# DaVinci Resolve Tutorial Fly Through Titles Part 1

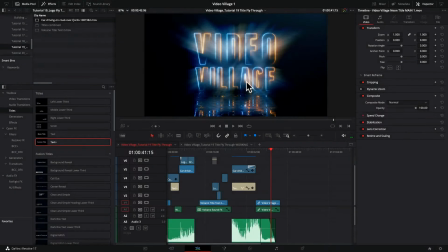(0:09)
Hey everyone, what's up? You know where we are, the Video Village.
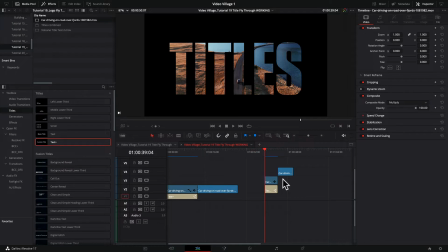(0:13)
And in today's tutorial, we're going to learn how to create this fly-through title effect.
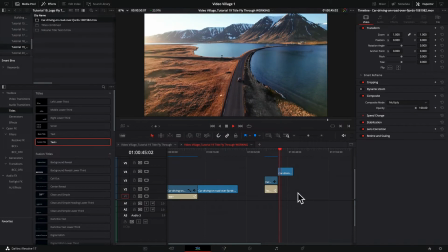(0:20)
And no doubt you've seen this in TV commercials and films,
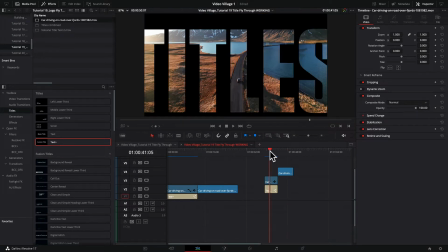(0:26)
and in fact, in the opening title sequence of the show Stranger Things, right before they go into the episode.
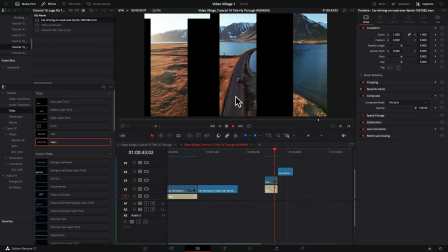(0:32)
There's a final credit and we fly through it and suddenly we are in the episode. So I'm going to show you how to achieve this effect in DaVinci Resolve right here in the editing timeline. It's actually a very, very simple thing to accomplish.
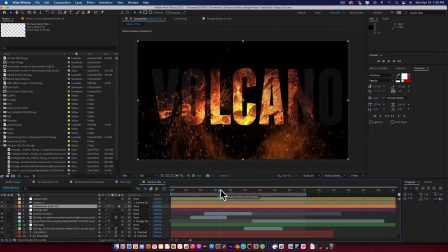(0:47)
Then we're going to jump over to Adobe After Effects and we're going to do the same thing, but we're going to take it just a little bit further.
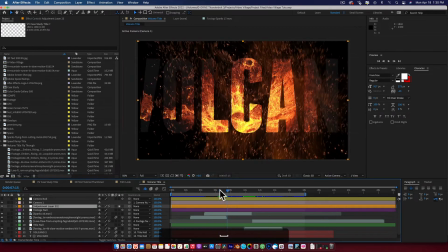(0:56)
We're going to add some interactive elements with our title for a more dramatic effect.
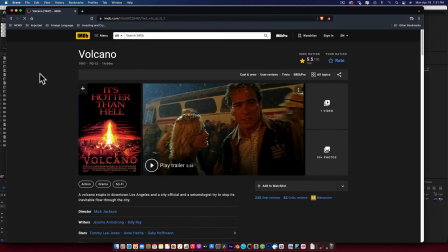(1:04)
Volcano. I mean, who doesn't like a good volcano, right?
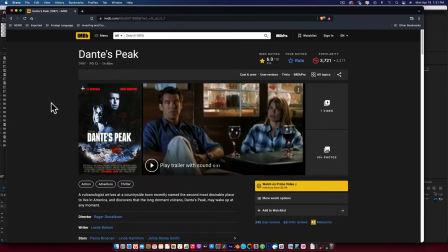(1:12)
I actually think this was a much better film than the previously mentioned volcano, but be that as it may, let's jump back over and get started.
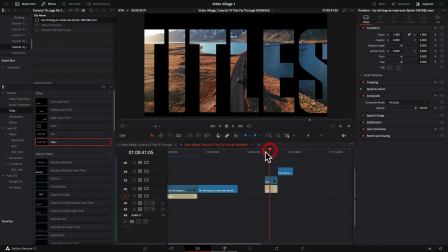(1:20)
Here is a sample of what we are going to be creating.
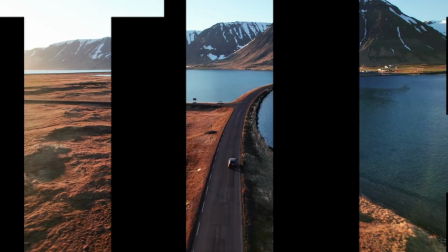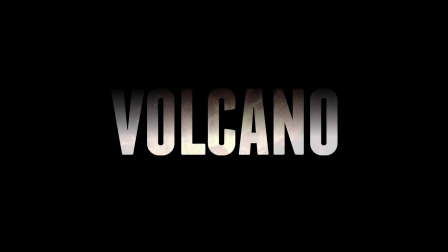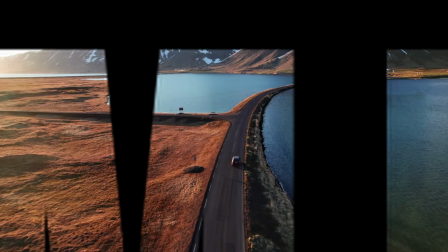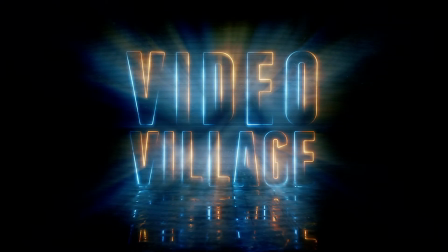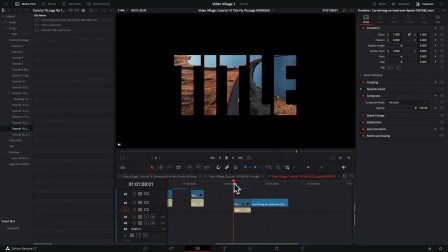(2:08)
Okay, so let's talk about the concept of what we're building here. So the idea is that you have a title for, you know, a film or a documentary or maybe a music video or whatever it is. And then inside of this title is that story or that other world.
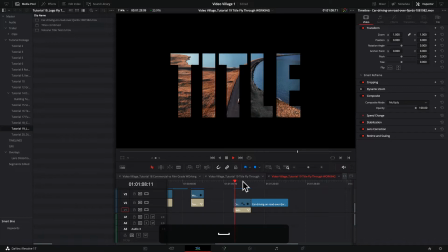(2:25)
And when we start, we're kind of outside of it. And then as we move toward the title and through the title,
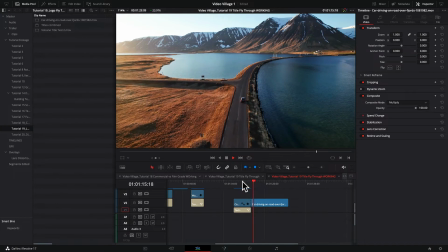(2:34)
we enter that world or that story or that show or whatever it might be.
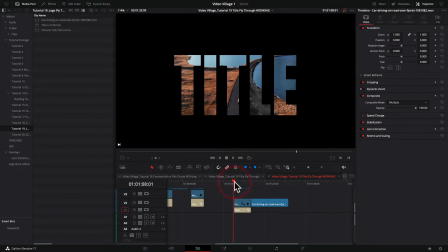(2:39)
And this is something that's been used before, and it's a really, really cool idea, and it can be done very, very effectively. Now, one thing I want to point out is that this type of a treatment works especially well with moving footage.
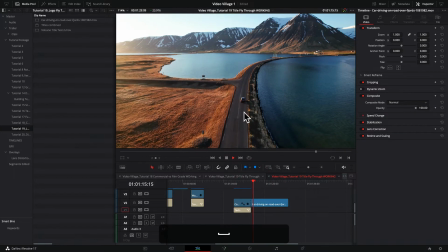(2:54)
So you'll notice that the stock footage I chose was a moving shot. It's a drone, it's following this vehicle, there's a lot of beautiful scenery.
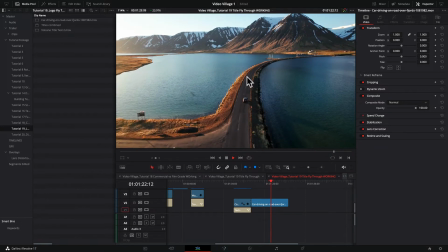(3:03)
Some nice color contrast between the orange and the teals and the blues.
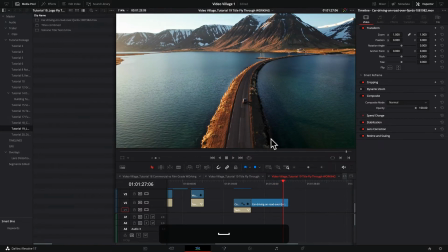(3:07)
And we've got snow on the mountains. So it's quite a spectacular view.
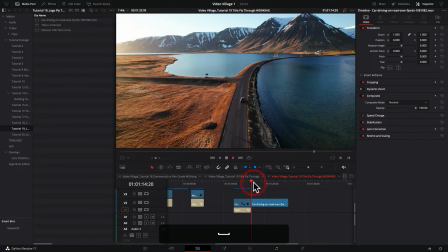(3:13)
But it's also, like I said, as you notice, it's moving.
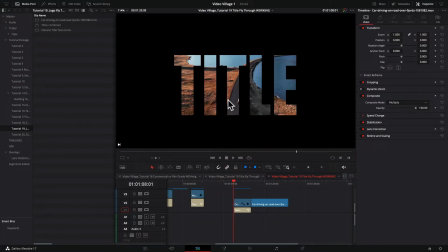(3:16)
So what ends up happening is when we do this effect, when we push into the title, that background is also moving.
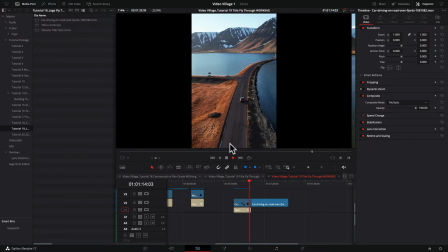(3:24)
And it creates a very strong sense of parallax and creates a sort of 3D feel to it.
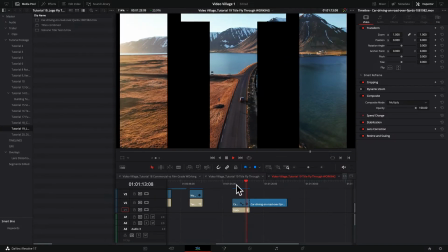(3:33)
And so as you can see, this makes it a very, very effective treatment.
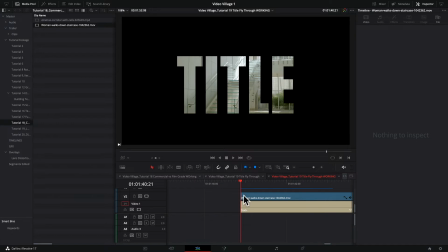(3:41)
Now let's take the same idea, but with a completely different background.
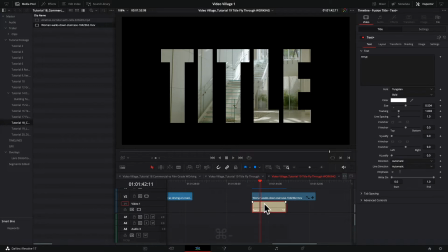(3:46)
So let's just say this is a title for our show, and let's go ahead and let's call this show.
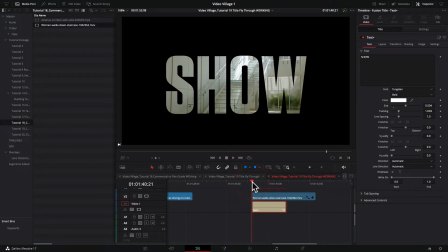(3:54)
And now let's see what happens.
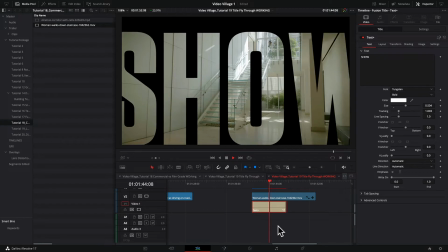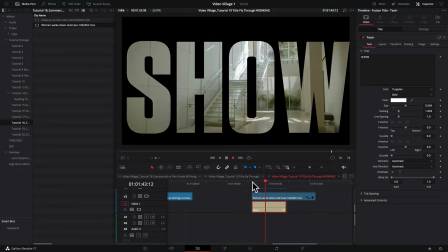(4:03)
So we get a very different feeling from this. And, you know, just looking at this critically,
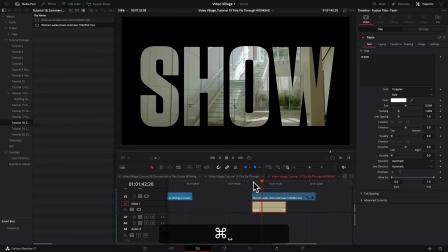(4:10)
this is not nearly as immersive as this previous example where the shot is moving.
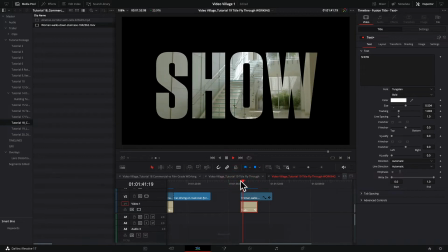(4:19)
You don't have that same sense of parallax. In fact, the background is, it's just a static shot.
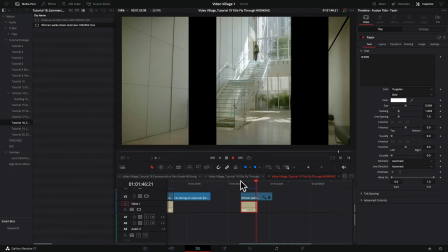(4:25)
And again, there's nothing really wrong with this approach.
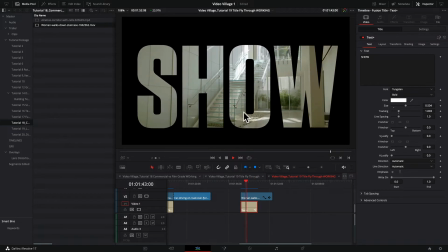(4:29)
You could absolutely do this, but the effect isn't nearly as dramatic as it is when we're in a moving shot.
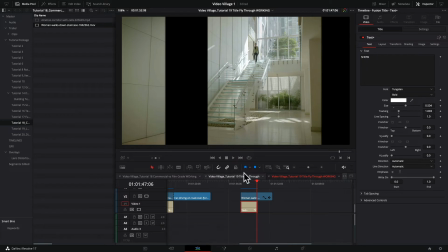(4:37)
Now, if you really needed to, let's say,
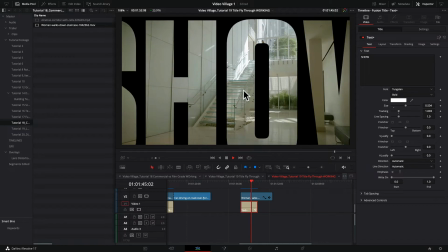(4:39)
build a title and you were going to move through it and you're going to move into your story, and let's say this is for a short film or something,
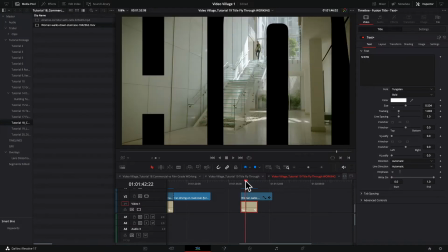(4:46)
and you wanted to add just a little bit of punch to this, here's what I would recommend doing.
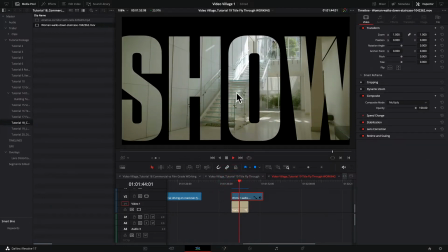(4:53)
I would recommend using a little bit of a dynamic zoom on the footage back here to give it a sort of an artificial
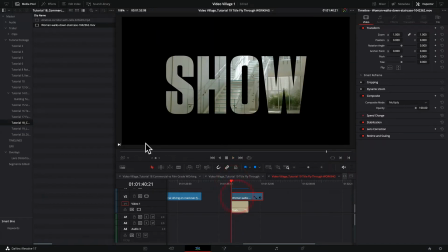(5:00)
feeling of movement. And what I mean by that is, let's come over here to our dynamic zoom.
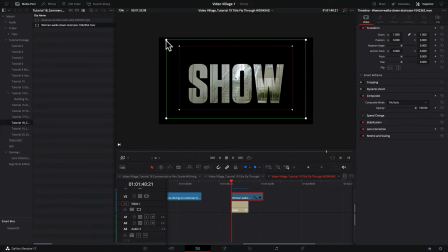(5:07)
And let's take our start a little bit wider and our end. Remember, green is the start, red is where we end. And so we're just making the footage in the background move just a little bit in.
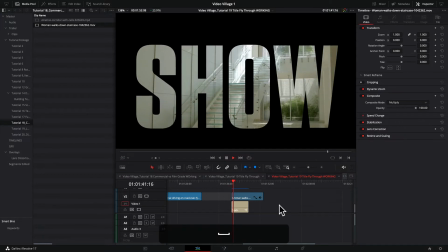(5:27)
So now, when we move with the title, that footage is also moving.
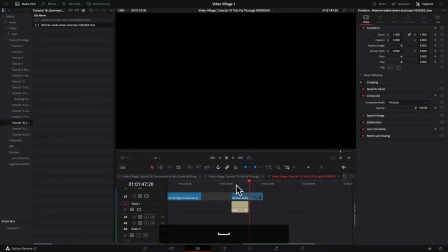(5:36)
And so now we have this feeling like we're entering that world.
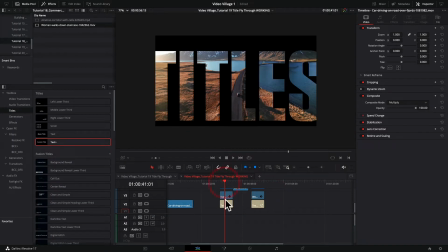(5:42)
Okay, so how do we set this up? So let's just break this down from the start. So let's grab our footage.
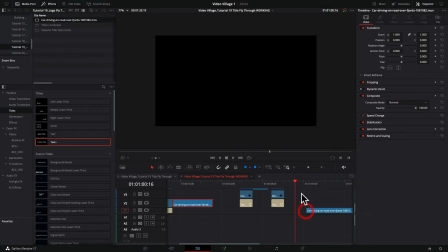(5:49)
Okay, so let's just drop it on our timeline. Let's pretend this is a brand new timeline and we're just dropping our footage on here. One thing I should mention too is in my project settings, in my timeline, this timeline is set for 23,976 frames per second or 24p essentially. When I got this piece of stock footage, the frames per second was 25. So when you put a 25 or greater, anything more than 23,976 in here, you're going to start to lose frames. It's going to start to jump. So as you're playing back, you're going to notice that it might jump a few frames. That's because we're putting a clip with more frames into a timeline with that reads fewer frames. And so we're getting a jump. And so the way to fix that is I brought in this footage. You right click on it and you go to clip attributes.
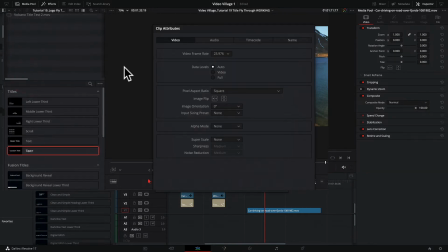(6:46)
This is in DaVinci, clip attributes, and this is our video frame rate. The original frame rate was 25, and I converted it to 23,976 to match my timeline.
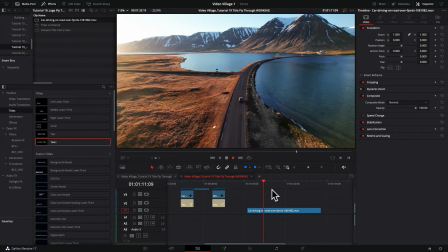(6:57)
You hit OK, and then your footage is the same as your timeline, and everything's playing back nice and smoothly. We're not skipping any frames, and honestly, that's something I see a lot in with content creators.
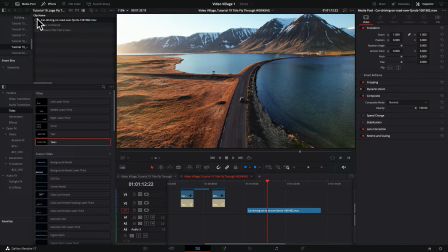(7:13)
When they use stock footage, they forget to conform the frame rate to the project frame rate. And so you get jumping frames all over the place, and it's rather annoying. And it's something you should really fix and take care of before you cut your project together.
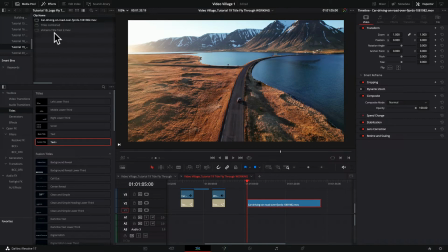(7:32)
Okay, so here we have our footage. And what we want to do is we want to grab our text plus. And what we're going to do is we're going to put it underneath the
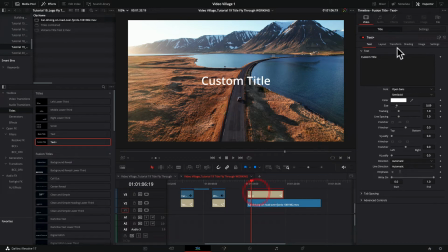(7:47)
footage. Say first though, for now, let's just put it up here and let's type our title, and we're just going to call this title. Very, very amazing title, but hey. Okay, we're going to call this title, and I was using tungsten,
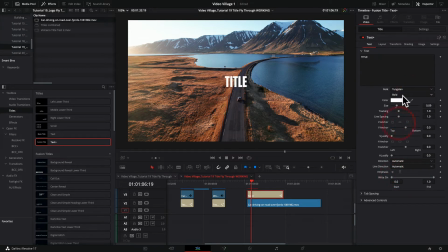(8:06)
and I want to go bold because honestly, it'll just work better
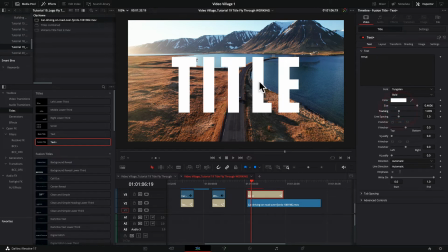(8:15)
from a standpoint of seeing through the letters when it's a bit more bold as opposed to them being thin. Now, this could be a logo. If you have a logo with an alpha channel or what have you, you could definitely do the same thing.